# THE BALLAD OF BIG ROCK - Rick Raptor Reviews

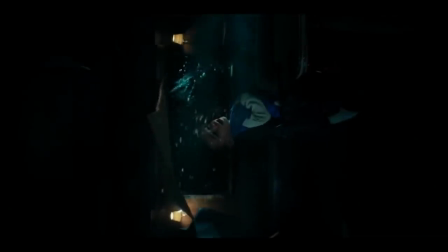746s
No, but I like that the short film even put a baby in danger to begin with.
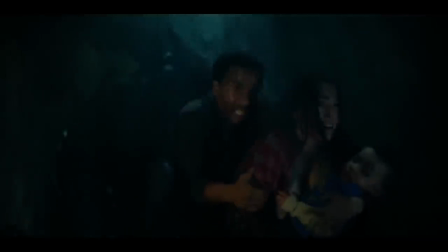750s
In fact, this entire action scene is more tense than anything we see in the actual Jurassic World movies.
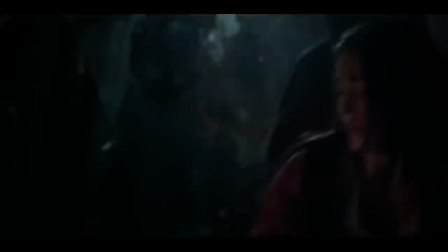757s
We have this helpless family trapped inside their van, desperately trying to fight off a giant dinosaur with improvised weapons like metal bars and fire extinguishers,
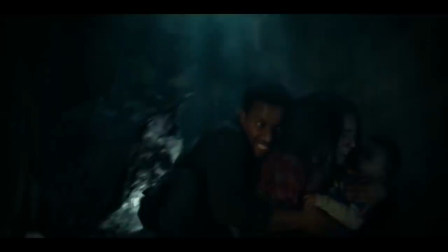765s
all while it slowly inches closer and closer and takes up more and more of the space inside.
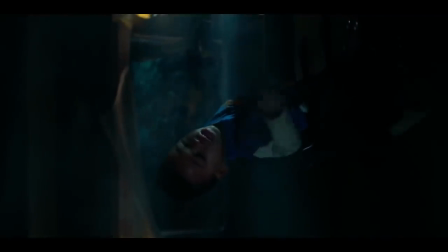771s
And despite how monstrous it appears,
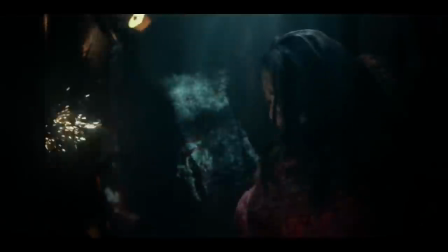773s
the Allosaurus still acts like an animal when it is temporarily stumped by electric sparks and by the fire extinguisher.
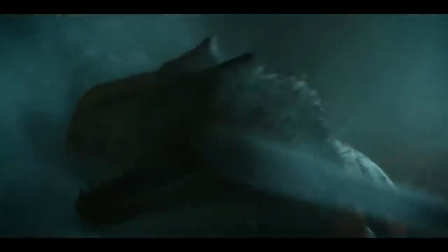780s
I love how claustrophobic this scene feels, because it's filmed from inside the van. Boy do I hope there's not a random wide shot where the dinosaur just poses for the camera.
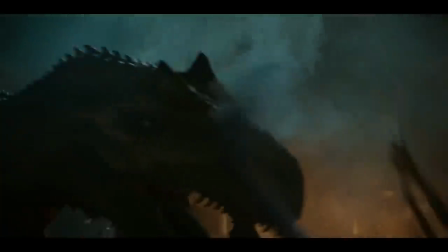792s
Yeah, this shot looks cool in isolation, but in the scene itself, this moment just suddenly takes you out of all the tension.
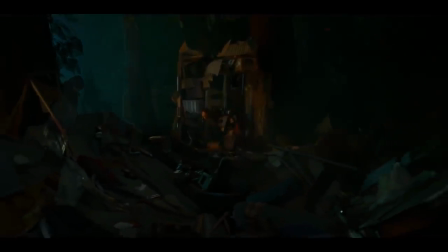798s
It's completely unnecessary, especially when the short film ends with the camera zooming out to show the full-scale destruction anyway.
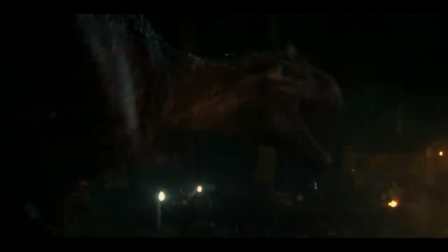806s
Then the LSO is shot by a crossbow, which is enough to make the dinosaur retreat. street and I am perfectly okay with that.
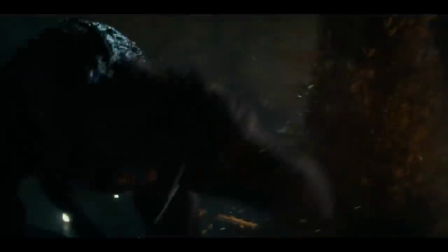813s
This moment makes it clear that this is not an unstoppable monster, but an animal and for this animal getting shot right into its face is enough to make it reconsider whether a prey item is worth pursuing.
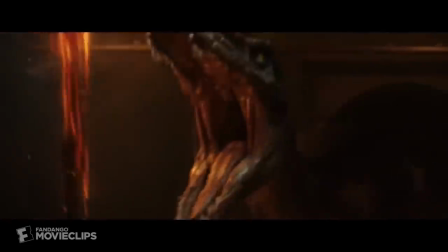825s
I can't believe this scene was written by the same guy who had a dinosaur ignore hot lava to attack people.
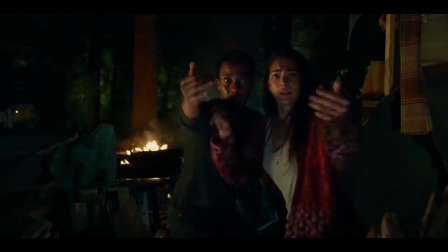831s
I don't even mind too much that it's the little girl who saved him because she did mention at the beginning of the short film that she has been crossbow training.
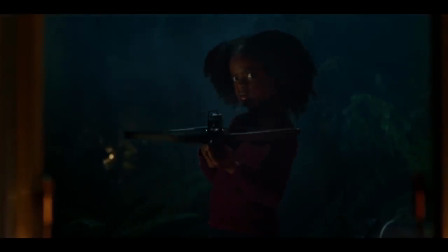839s
Although of course the real Chekhov's gunman would have been if Greg himself had pulled the trigger.
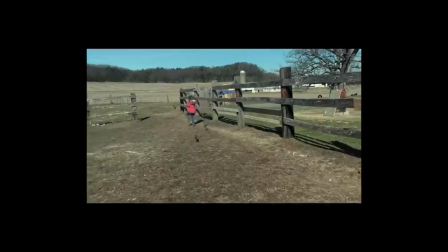847s
The credits of this short film feature other people's encounters with wild dinosaurs and it's a nice example of world building,
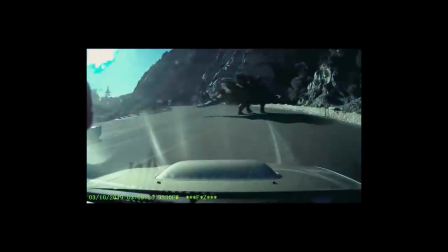854s
even if it's just Jurassic world dinosaurs put into actual real life internet videos.
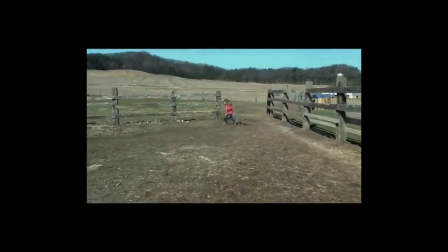859s
The CGI looks pretty convincing with the exception of one scene.
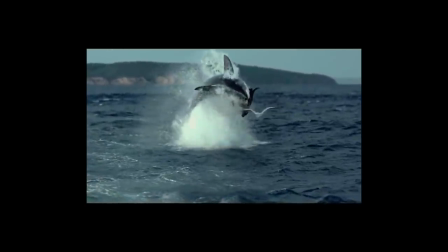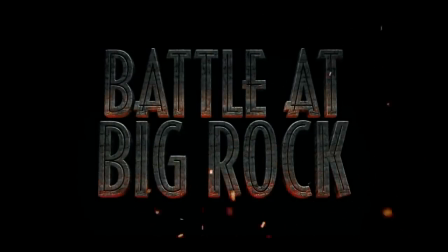870s
And that was Battle at Big Rock, possibly the best piece of Jurassic World media so far.
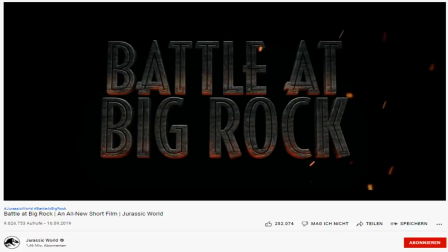876s
I love that this is a small-scale short film publicly available on YouTube that nevertheless
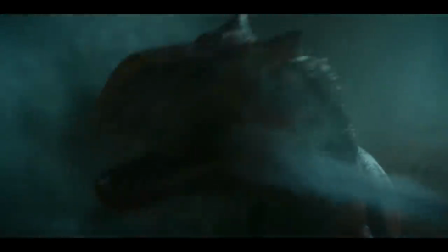882s
had the same amount of effort put into its CGI and set pieces as the theatrical movies.
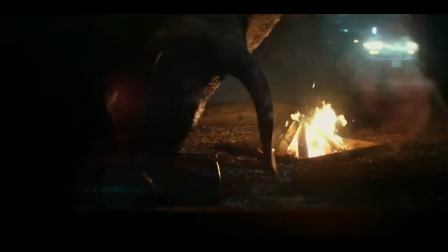888s
Being a self-contained little story also means that I can enjoy this piece of media on its own
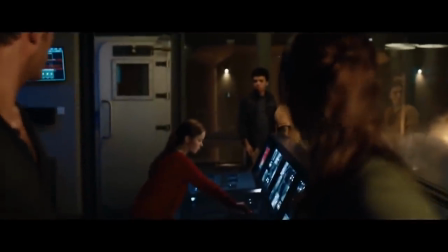893s
without getting caught up in the terribly written mess that comes with the Jurassic World movies preceding it.
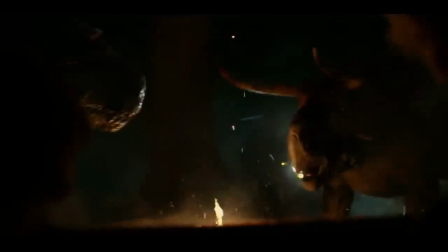899s
With no weaponized hybrids in sight, the dinosaur depictions actually end up being among the best of the entire franchise.
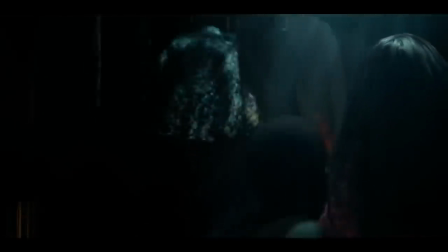906s
They even managed to give the Allosaurus a frightening standout action scene
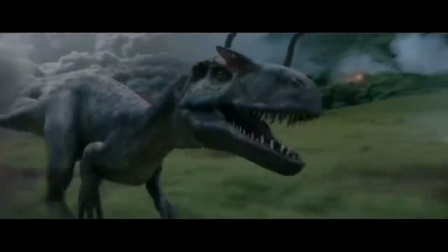911s
after its theatrical debut in Fallen Kingdom was just to immediately get smacked by a rock.
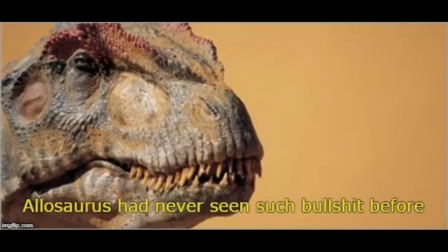918s
Allosaurus had never seen such bullshit before.
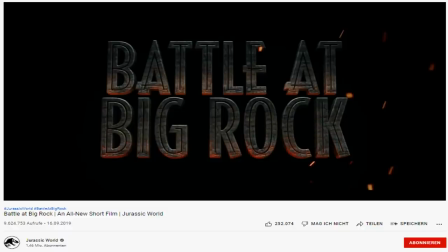921s
When this was released back in 2019, I decided to not review it because I thought the video would be too short, as I wouldn't have much to say about the actual film itself.
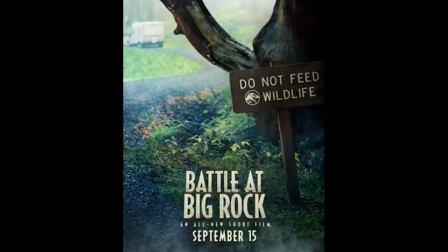931s
Well, clearly this was not the case, and now that it's two years later, I even got an additional Jurassic World live-action short film to review.
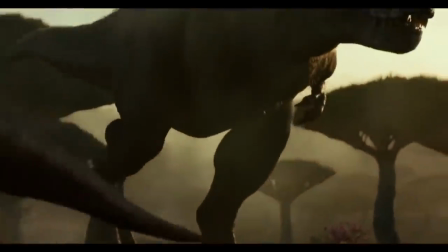938s
But I have decided to split this video right here.
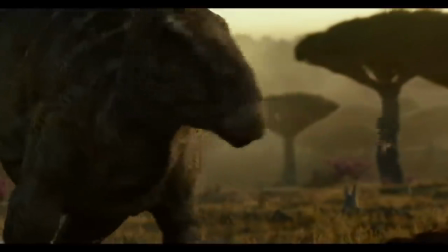943s
I don't know yet how long I'm gonna talk about the prologue to Dominion and how much time I wanna dedicate to the inaccuracy debates surrounding it.
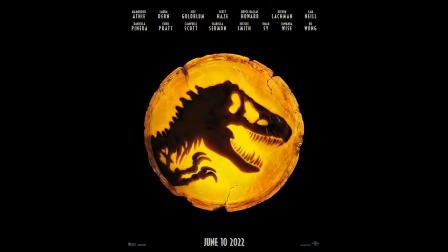951s
So I'm gonna save that video for the end of the year and at that point there will likely be a Jurassic World Dominion trailer to discuss as well.
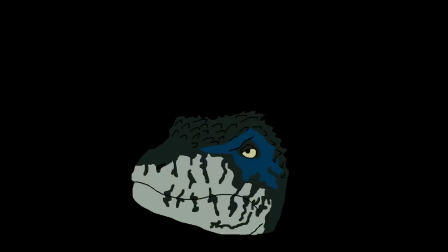959s
I preemptively wish you all happy holidays. Oh and fun fact, I have gunned this entire video without saying a single curse word.
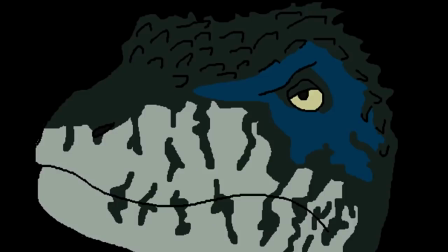967s
HOW THE FU-